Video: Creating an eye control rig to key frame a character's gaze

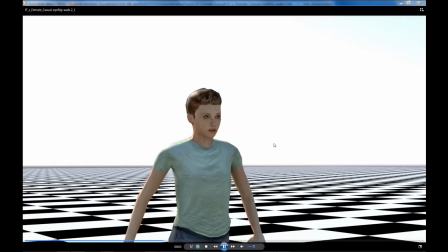video I've been working on has been set up with a control rig to move the eyes of the character.
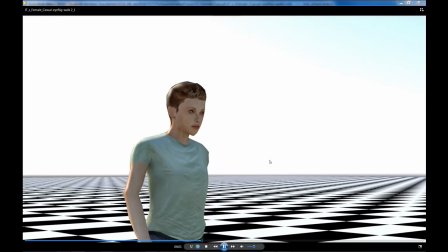And what I'm trying to do here is create an anticipation that this character will move by using the gaze of the eye.
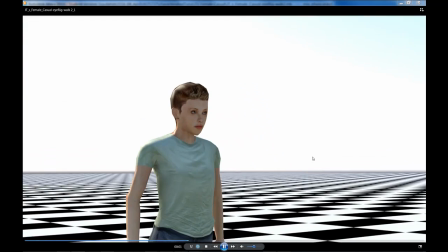So if you can see very carefully, the eyes, as they're moving along, they do turn before the head moves around.
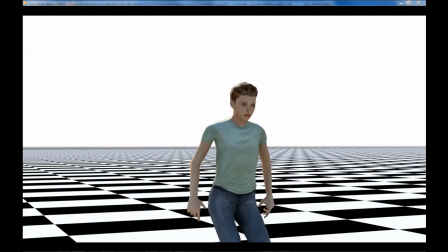There's a bit of refining to do on this, but it can give a clue if you're watching very carefully these characters. You can see the gaze,
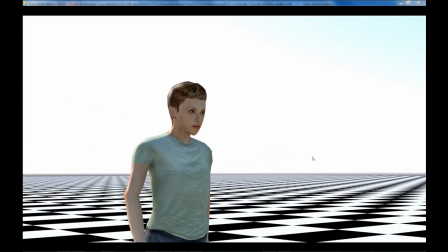which is a very subtle way of making a statement about the character, will lead this character.
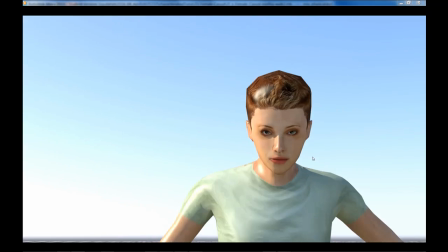So it's very, very good to be able to get this kind of subtle movement working on a character.
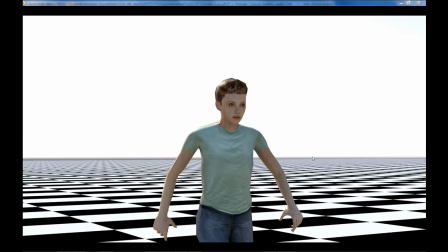And the rest of the video is going to look at how this was put together in
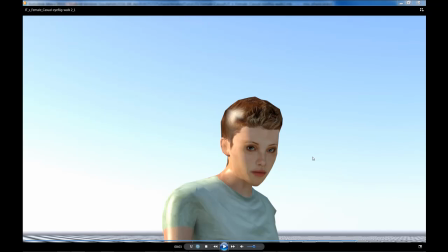Maya and Motionbuilder to allow for this this motion.
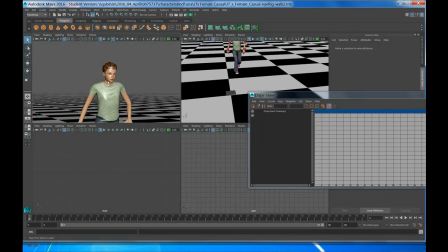So within Maya, here we have the camera that we're working with.
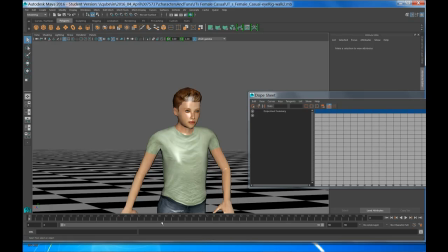And if I run through the steps of that, we can run through very slowly.
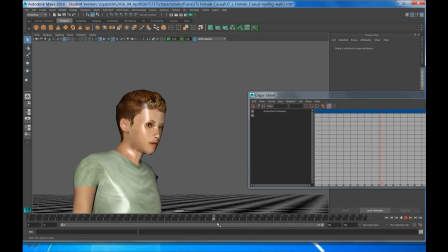So there is a walk motion on this character,
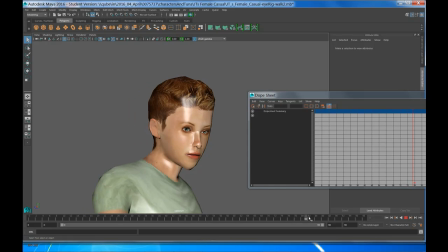and the eyes just look around the corner and just sort of look where they're going.
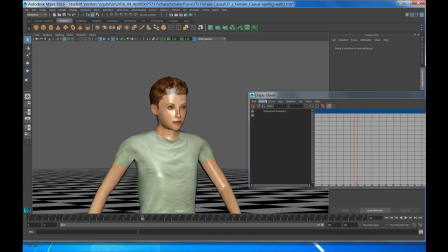I mean, I always tell my kids to look where they're going, and it's a key thing that people do.
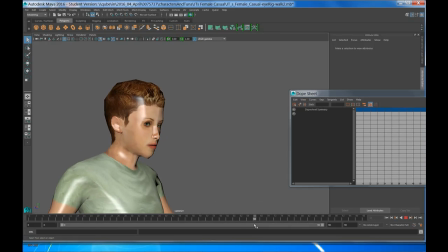You're going to look at the space you're going to move into. Also, you're not going to stare at people particularly.
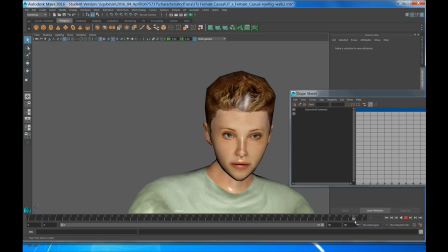You're going to look at a space and then move on. So there's a kind of avoiding that. I don't think this is quite right. I think the eye is a little bit too high in this aspect here.
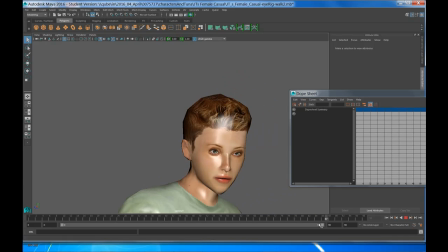So I would probably go back and keyframe them more.
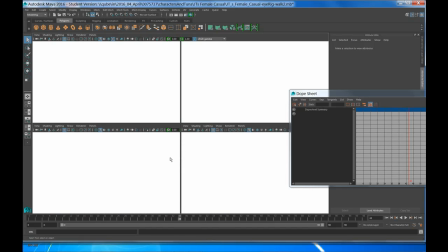This window here isn't showing all the elements in the scene.
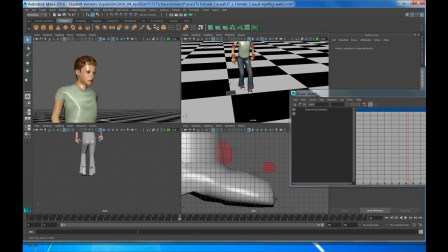We look at the perspective view, go back to that and the space bar.
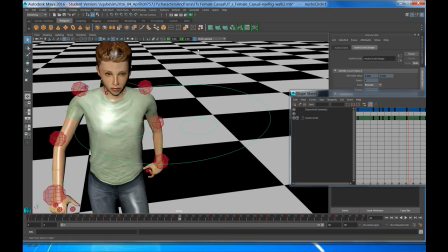We can see what we've got in here and how this works. So this is the rig that we've set up. And what we're doing is we're connecting the eye sockets to this,
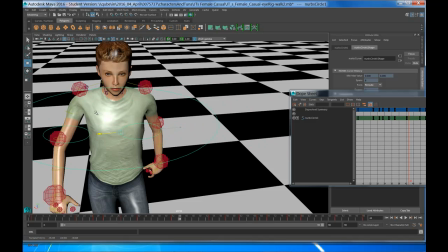and we can make this character's eyes move by just moving this NURBS circle set around. So it's a parented object.
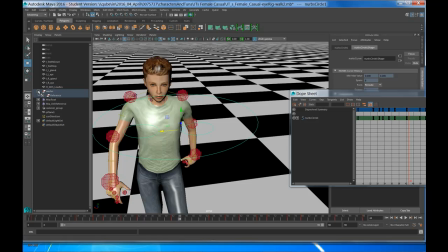So we have it's parented inside the skeleton, so it will follow the skeleton as well. So I'll just expand this hierarchy down, and it's parented with the head, so it'll just follow along so you can actually not lose this for your character.
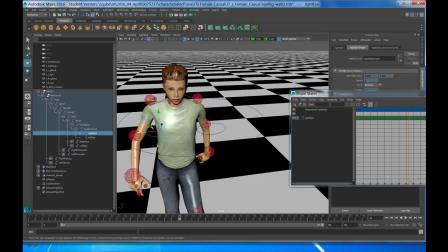But the actual NURBS circle is a hierarchy in itself, and each eye is constrained to a separate object in there. So you can move them independently if you do need to focus up very close.
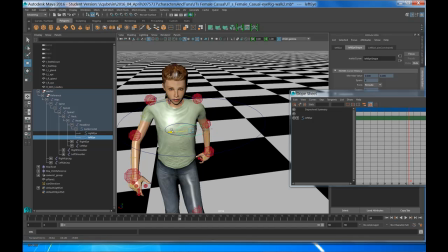If you want to look at the end of her nose, you can bring those together, and you can get that kind of very close up look there.
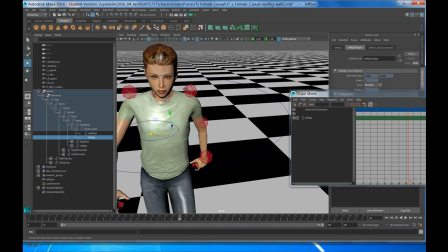That will make that
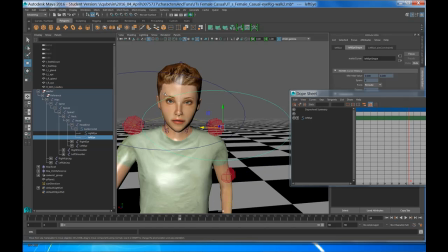work. So you've kind of got a lot of options in here. You've got a lot of control over the eyes. Like I said, I think it was possibly too high in the image there when we were working with it. So it may be that you bring the individual eyes down within that,
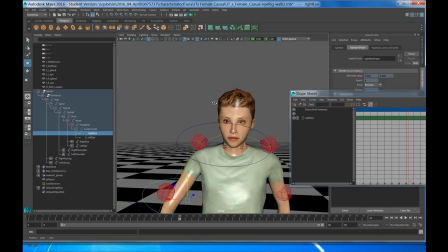just to have the gaze slightly lower, slightly more relaxed on the face there.
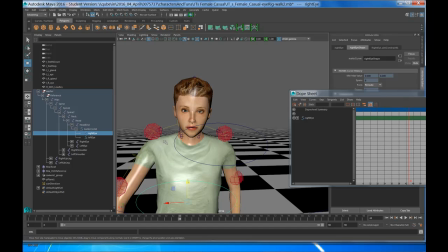So you see there is a control rig in here that's driving this animation. That isn't actually the bones of this character.